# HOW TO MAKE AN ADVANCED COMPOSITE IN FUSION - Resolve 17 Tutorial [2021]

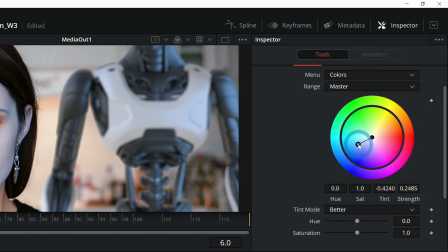993s
So we'll bring it more towards kind of that sort of color. And then all we have to do is soften our mask.
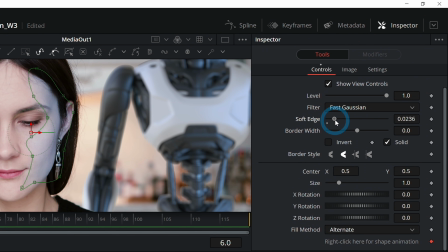999s
So I'll grab our polygon and adjust the soft edge. And if we soften that quite a bit, we don't even have to really do that great of a job with our mask here.
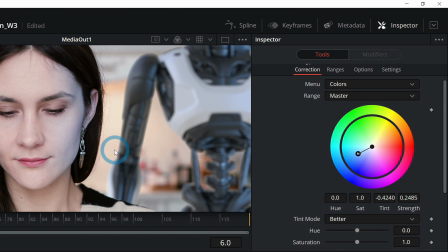1007s
And now we have that little subtle blue light on here. And look how that just really makes things come together.
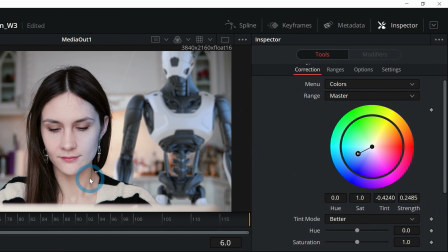1013s
Looks like they're both in the same environment because they have both the same lighting.
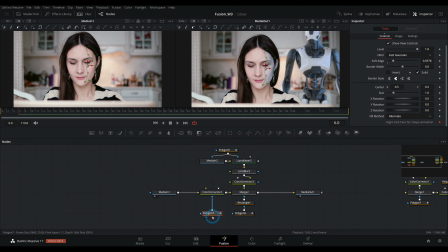1017s
And we can really just add a mask, stack masks on this polygon mask to add more lighting to our scene. Again, if there's a lot of movement and everything, you have to track these masks, but this is generally how it works.
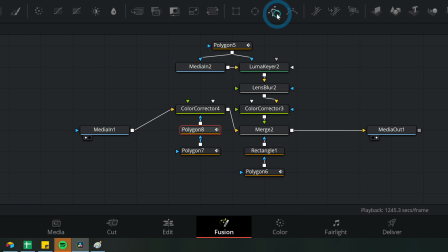1029s
So I'll select this polygon mask and click on our polygon mask here, and that will stack those masks.
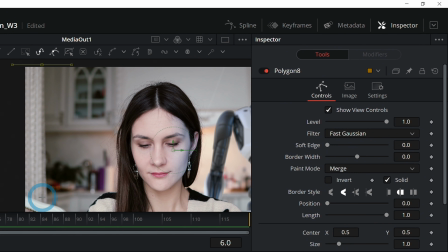1034s
I'll select polygon 8. Maybe we can just add some light to our curtains here. Just add it like this and then soften the edge. So we have a little bit of that blue light spilling on the background.
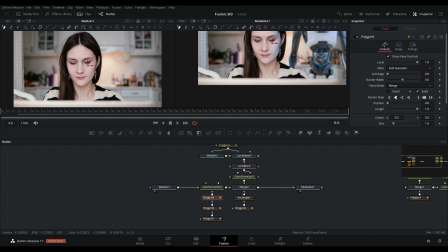1046s
We could also maybe highlight her shoulder here, add another polygon mask, come up here and just add a little shape to her shoulder, soften it.
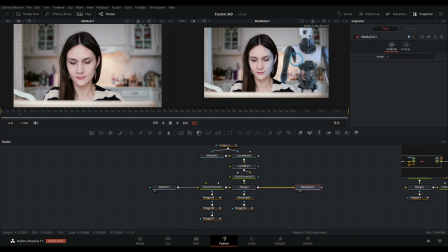1055s
It's very subtle. And now we have this blue light hitting our footage.
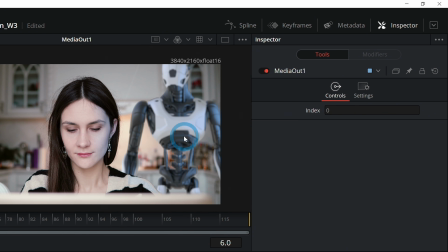1060s
And so it really kind of ties everything together and it makes it look like, hey, there's actually a robot behind her, not just obviously a 3D robot that we added.
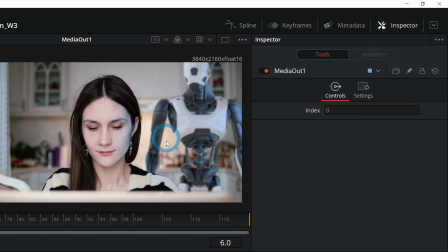1067s
This is looking pretty good. We could certainly go through and mess with it more if we wanted to, but I'll show you a cheap compositing trick that just makes everything kind of work together a little better, which is adding film grain.
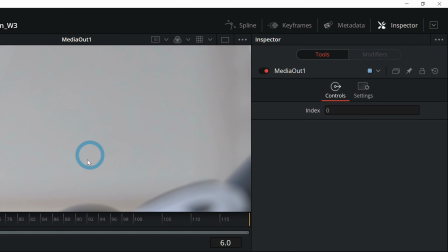1078s
And notice that if you zoom in here, there's a certain texture, which you won't be able to see really on YouTube, but there's a certain texture that real footage has.
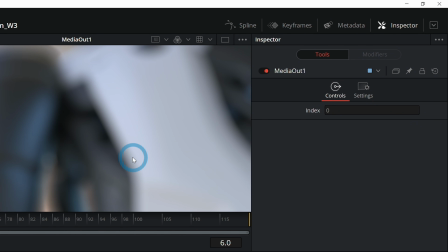1086s
It kind of has this little grain, and a still, and especially a still from a 3D render, isn't going to have barely any grain at all.
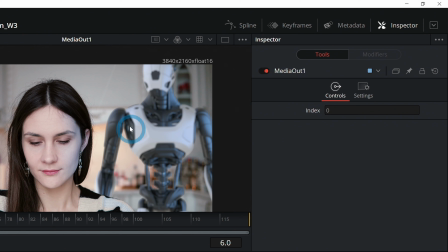1095s
And so we can add grain over everything to make it all seem like it's all in one shot. Like there's just a uniformity between our fake stuff and our real stuff.
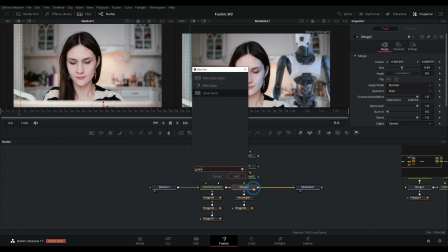1102s
I'll select our last node here and hit shift spacebar and type G-R-A-I-N. And I'm gonna grab our film grain effect here and hit add.
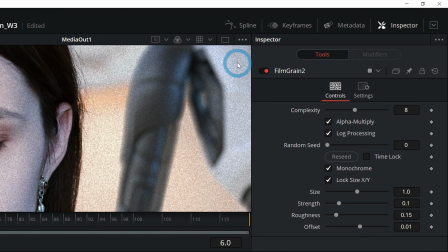1110s
And I'm gonna make this a little bit stronger for YouTube. You see how it adds the same grain over the robot as it does on her face and the background and everything. Obviously this is just a little bit too strong. We can take the strength all the way down and then push it up just to where we notice it.
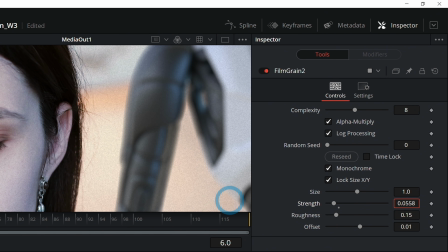1126s
And say about there is where I notice it. And then we'll bring it down.
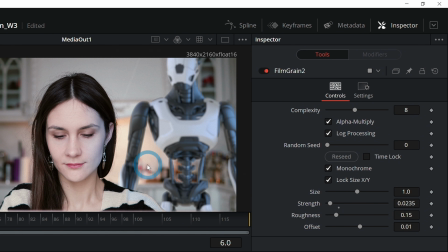1131s
Pretty subtle. But now that just kind of almost subconsciously says, hey, this was all shot together.
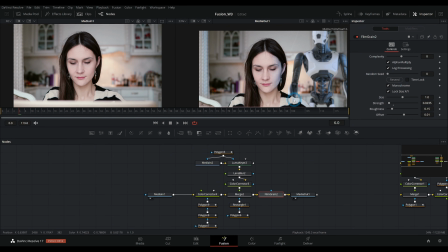1136s
This is all one shot. So that's really the general workflow of a composite inside of Fusion.
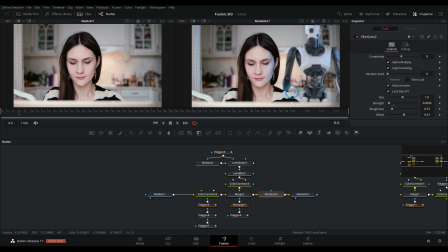1141s
And really just in general, I mean, it doesn't matter what app you're using. Compositing is compositing. And if you can get your head around these concepts, it's just a matter of learning how to solve each problem inside of Fusion. So I hope that gets you off and running with compositing inside of Fusion. We actually have a whole big old Fusion playlist. You can check that out right here and learn all about all the ins and outs of Fusion. Oh man, we just go over lots of stuff, a lot. Are you gonna end the video?